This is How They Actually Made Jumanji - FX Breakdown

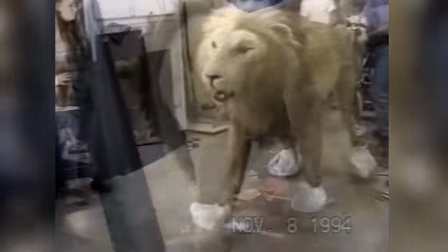[3:43]
For the lion scene, they had an animatronic puppet that they could use as a lighting reference on set the scene also occurs inside a house under controlled
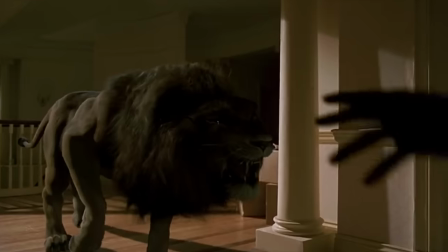[3:52]
lighting conditions this meant that even though there were parts of the lion like this rear leg here that didn't quite sit right in the shot they
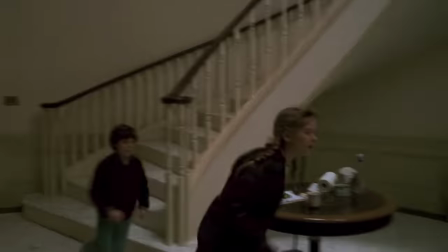[4:00]
could be hidden in shadow the monkeys however were a completely different story
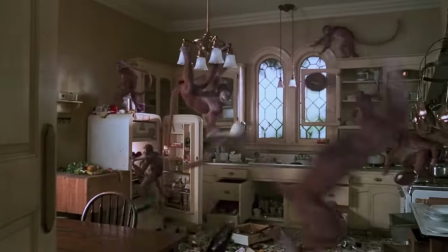[4:06]
even though maquettes were made to define the monkey's look there was no
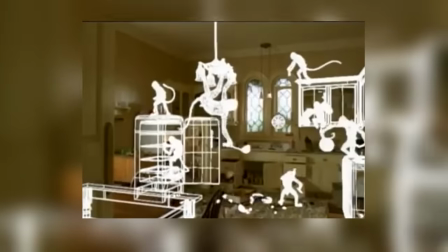[4:10]
puppet that they could use for lighting reference and the monkeys themselves mainly appeared outdoors
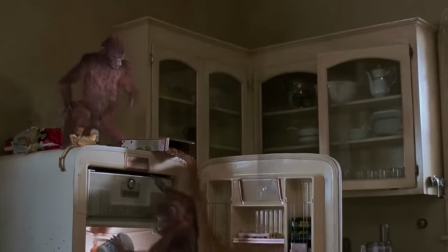[4:15]
in broad daylight with little or no shadows to hide their flaws unlike the
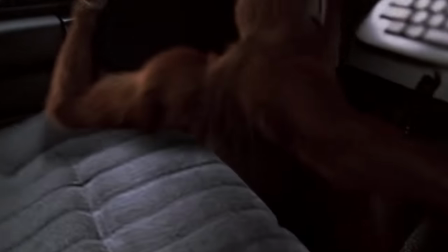[4:20]
lion which just had to walk run and jump the monkeys had to steal a police car ride a motorbike and smash up an entire kitchen this
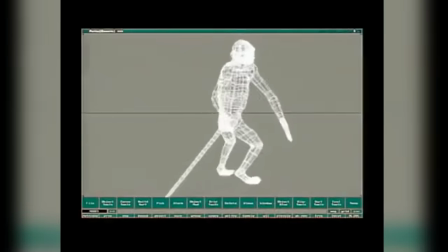[4:29]
called for a much wider range of movement for which the animators had little or no real world reference for the lion they found footage of a real
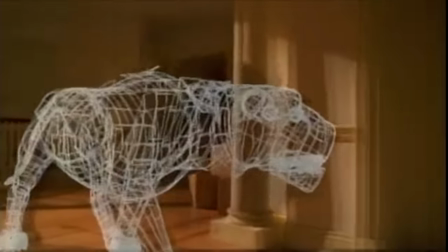[4:37]
lion walking and animated the cg one by mimicking its movements this made the animation process a lot easier and gave a much more convincing result,
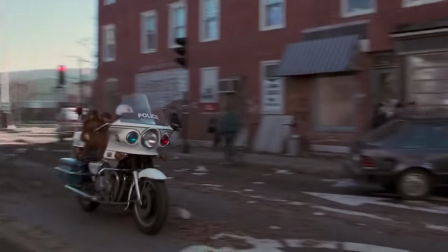[4:46]
but finding footage of a lion walking is pretty easy. Finding footage of monkeys riding a motorbike, that's a lot harder to come by.
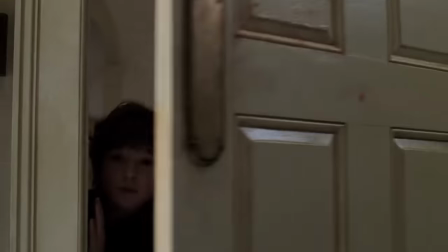[4:55]
All this becomes apparent in the kitchen scene. Here the monkeys actually look pretty good and nowhere near as jarring as they do in the external shots.
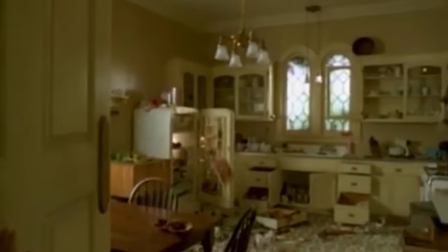[5:04]
This is because the practical effects going on in the shot give the CG monkeys something to interact with and help them form part of the scene.
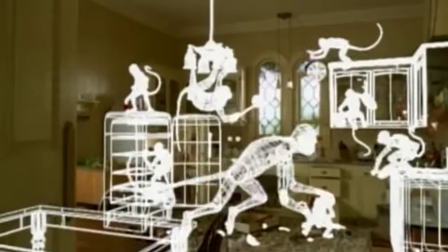[5:11]
Each monkey is carrying out a simple short movement and that makes it much easier to animate and more convincing,
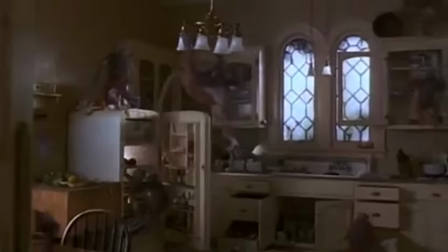[5:18]
and the interior lighting environment is more controlled and therefore easier to make the monkey sit well within the shot.
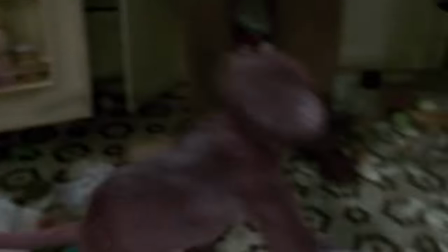[5:25]
Although the monkeys weren't the only animals that were 100% CGI,
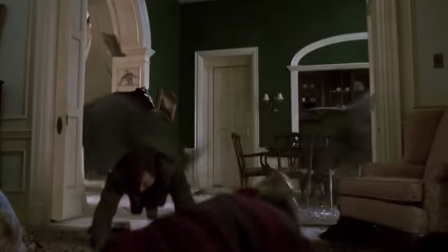[5:29]
all the animals in the stampede sequence were also computer generated.
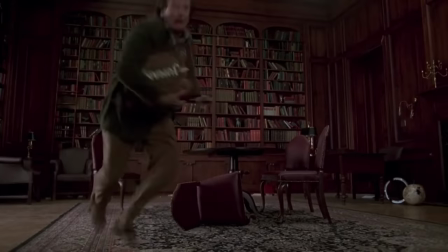[5:34]
The sequence starts with the rhinos smashing through the library wall this was actually
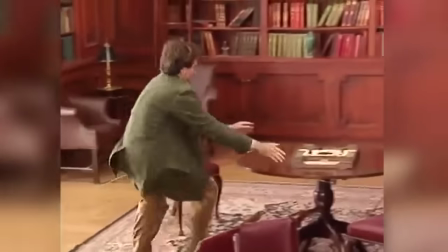[5:39]
done by first filming one plate of robin running back to get the game then building
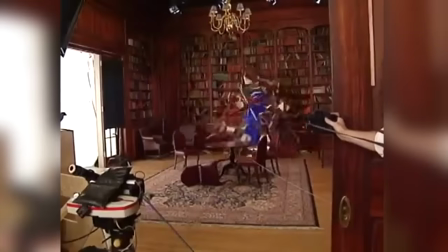[5:44]
a massive blue rhino and smashing it through the wall and
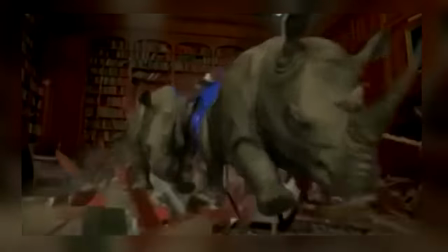[5:49]
then isolating robin and compositing him along with the cg rhinos into the final
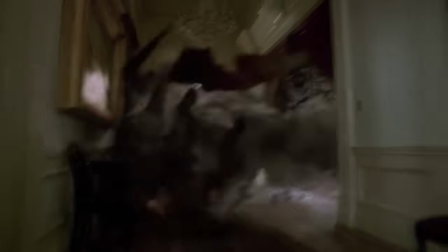[5:54]
shot the stampede sequence then continues through the house and into the
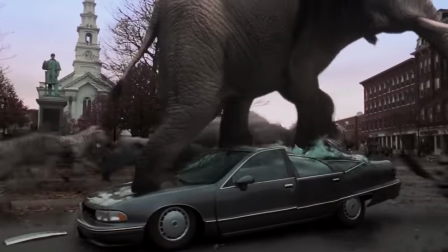[5:58]
street here ilm created the most memorable shot in the entire film.
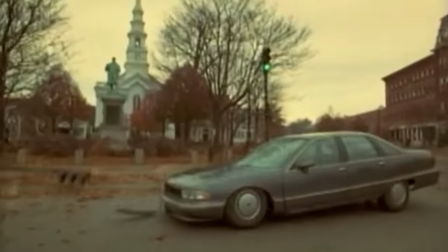[6:04]
This shot was so good that not only did it have the general public wondering whether or not a real elephant had been used,
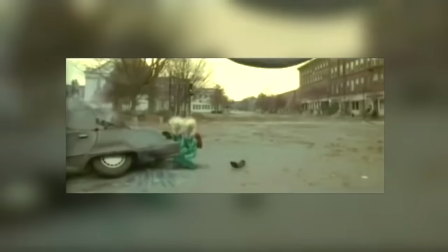[6:10]
but ILM actually reused it as a VFX test shot to convince Tim Burton
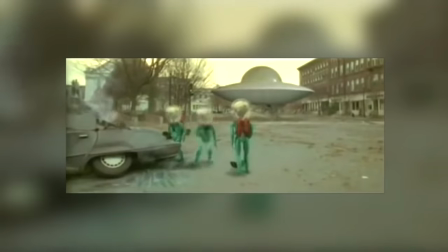[6:15]
that the aliens in Mars Attacks should be CGI instead of stop motion.
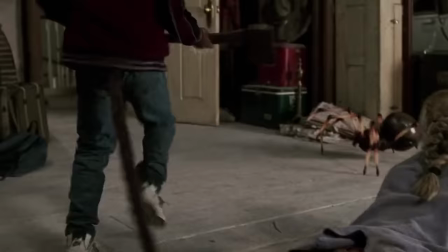[6:21]
Now, as we said before, Jumanji had many effects, and they weren't just limited to the animals.
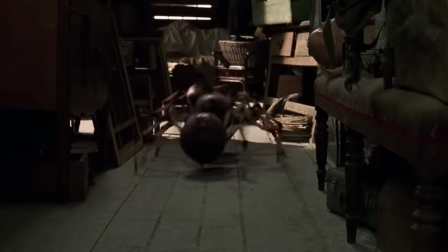[6:26]
In fact, perhaps the biggest and most complicated effect was actually the Parish House in New Hampshire.
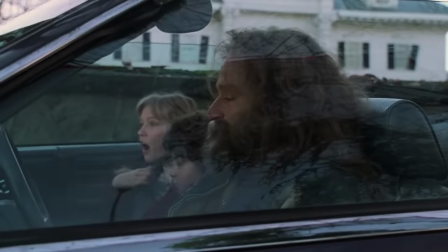[6:33]
Which wasn't actually in New Hampshire, and wasn't just one house.
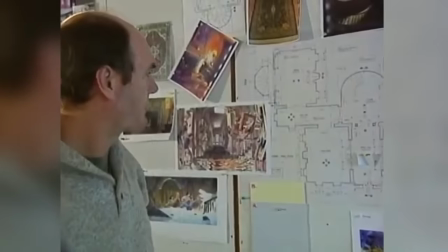[6:38]
You see, for the exterior establishing shots, a false facade was actually built on an empty lot in British Columbia, Vancouver.
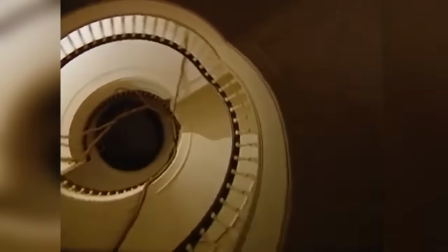[6:45]
The interior sets were built at Bridge Studios in British Columbia, and they were designed to cater to the effects that had to happen within. scale models
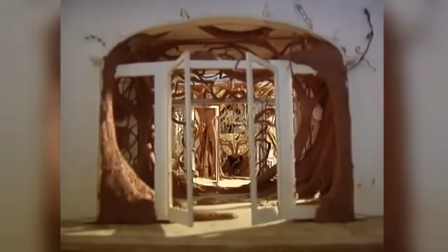[6:54]
were built to plan and visualize how an effect would look and be achieved the individual room sets were built as separate modules to allow the effects crew
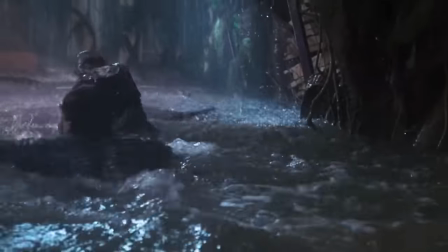[7:02]
to have access to every part and the entire ground floor set had to be built inside a large tank at the University of British Columbia that
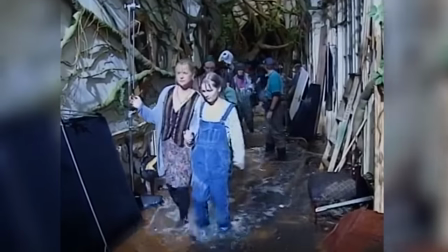[7:11]
they use for wave research its construction had to be strong enough to resist the pressure of two meters of water and the strong winds generated by the
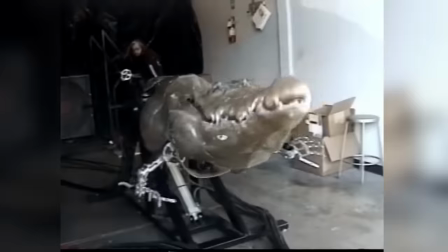[7:19]
monsoon oh and the massive 15 feet long animatronic crocodile that was thrashing about in it
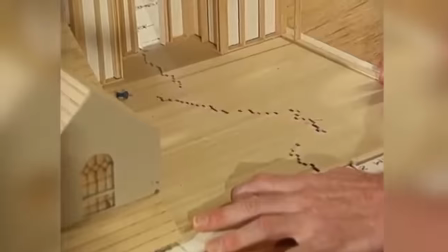[7:26]
the split house set was a combination of a miniature model cgi the main physical set and the attic
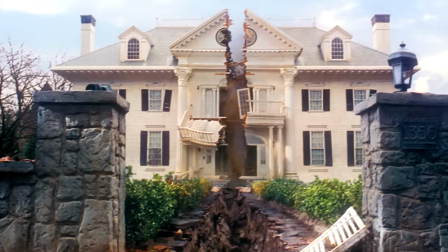[7:31]
set that was designed to be torn in two the model was used to achieve the actual effect of the
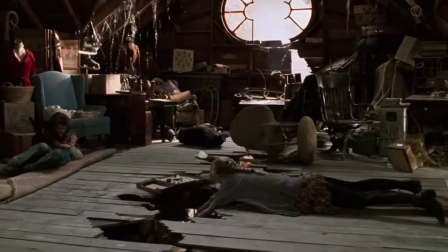[7:37]
house splitting in two the main set was designed to have the central part dismantled but
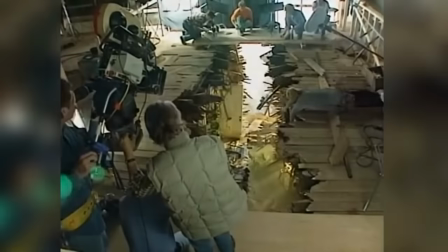[7:43]
the attic part of the set was actually designed to be pulled apart just after the quicksand scene.